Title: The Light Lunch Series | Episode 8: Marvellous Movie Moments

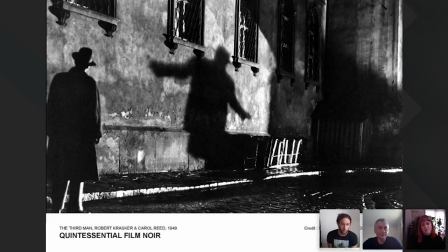19:11 But it's classed as a quintessential film noir film, even though it was, I think, it's actually a British film. um not an American one so it's sort of sitting capping the genre in terms of stylization and format um but doesn't sort of sit in the uh in the American bracket of genre film
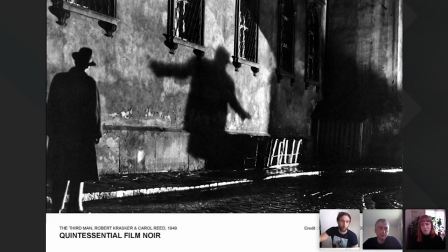19:29 noir um as you can see here lots of off-shot camera work shadows contrast contrast um
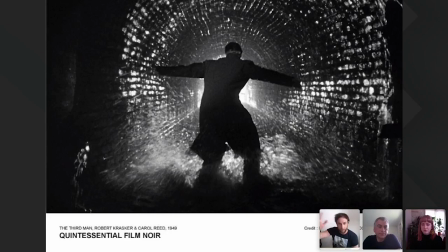19:36 the sort of the light uh being elongated on the textured surface here but a beautiful use some contrast through this tunnel.
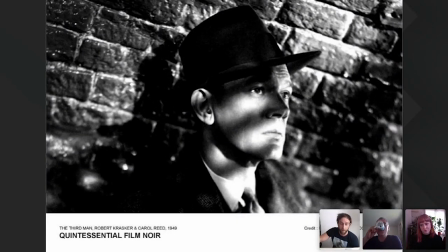19:43 And again, the sort of slit of light across the face.
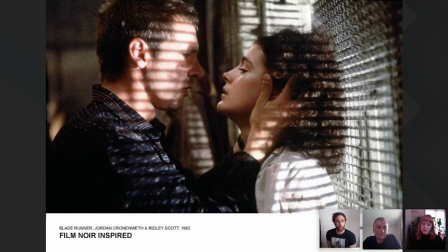19:50 Now, moving forward, a lot of these techniques were harvested and have been brought forward into other movies that would arguably lead the way in terms of any lighting designer's top picks of films. Blade Runner, heavily influenced by film noir,
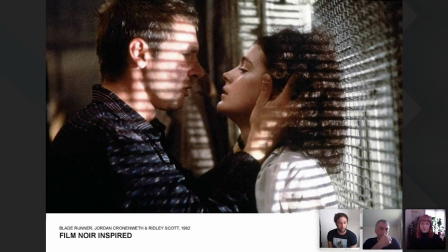20:08 just in color, but as we all know, it's incredibly dark still and uses and relies quite you know heavily relying on contrast this is Blade Runner again using the slit light through the blinds film noir
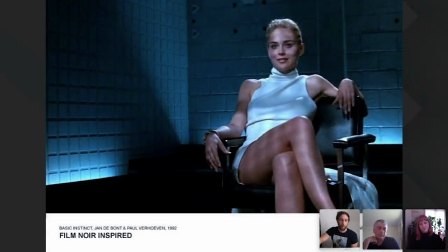20:22 inspired technique here again basic instincts moving on very similar in
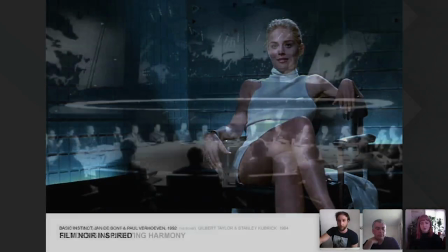20:28 the way that it's sort of shot very monochromatic high in contrast but
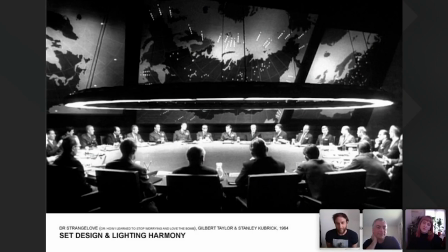20:33 it's not solely about lighting techniques as any delighting designer knows you've got to rely on uh the uh sort of set designer interior designer um whereas our set designers are the interior designers or the architects and this is a movie that came out much later this is dr strange love in 1964 um
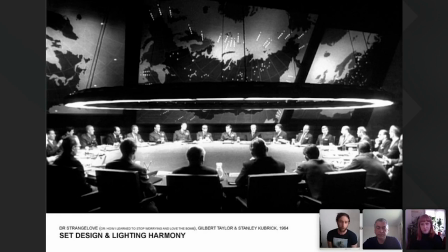20:52 it's a fantastic uh a fantastic movie um by kubrick um but all shot in black and white quite dark it sort of fits the narrative of the movie um but also i sort of found on my travels that it's uh
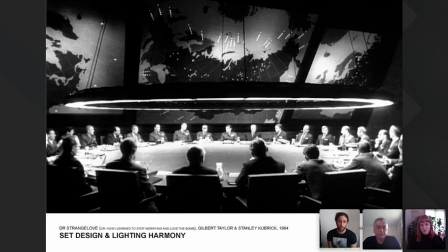21:05 the production cost would have been too high to film in color at the time as well so they also saved some money so it was uh serendipity that was sort of made made the plot work well in black and white as well um but you have here this fantastic set design and in this space there's this huge this is the war room in the movie and something that most lighting
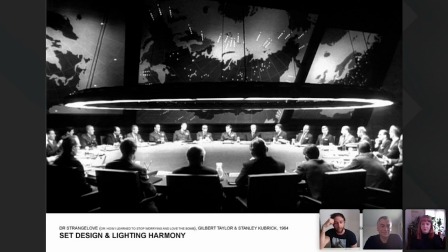21:24 designers have referenced at some point at least in uh discussion is over a meeting room or boardroom table having like a hugely powerful light you know strong light element above the table that sort of is
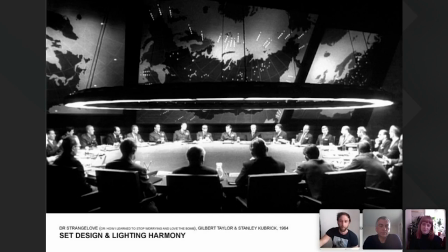21:39 echoed something similar to this back back in the day but the set here if I move forward as you can see the scale of it the drama
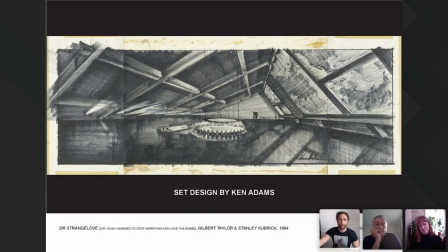21:47 of it a huge pendant as we would say in a lighting world compressing the space and making the space feel much more intimate in what was a very cavernous space so that pendant doing a lot of work there to close that space down and these huge projections on one wall but it's you know set
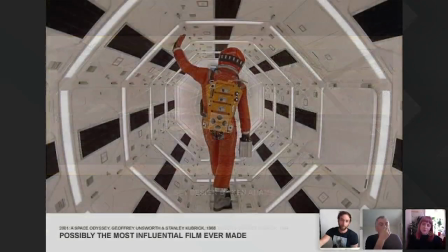22:03 design is is key working hand in hand with the lighting now going forward slightly further but not too much further forward I mean if
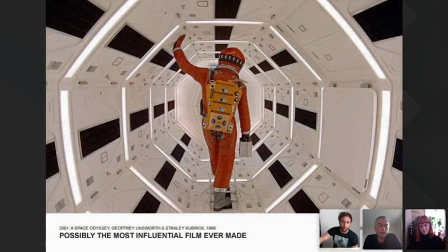22:12 we look back you know there's only four years between the release of these two movies so 1968 2001 Space Odyssey again by Kubrick pushes all of the boundaries in every single format. I mean, it's almost, you know,
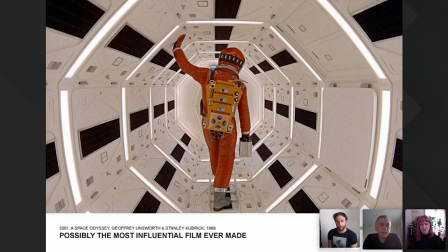22:30 criminal to just sort of say that lighting in this film is what defines it because it's the score, it's the storyline. It's just the sort of the big picture, really, of this movie is what makes it so profound. But it is one of the most influential films ever made.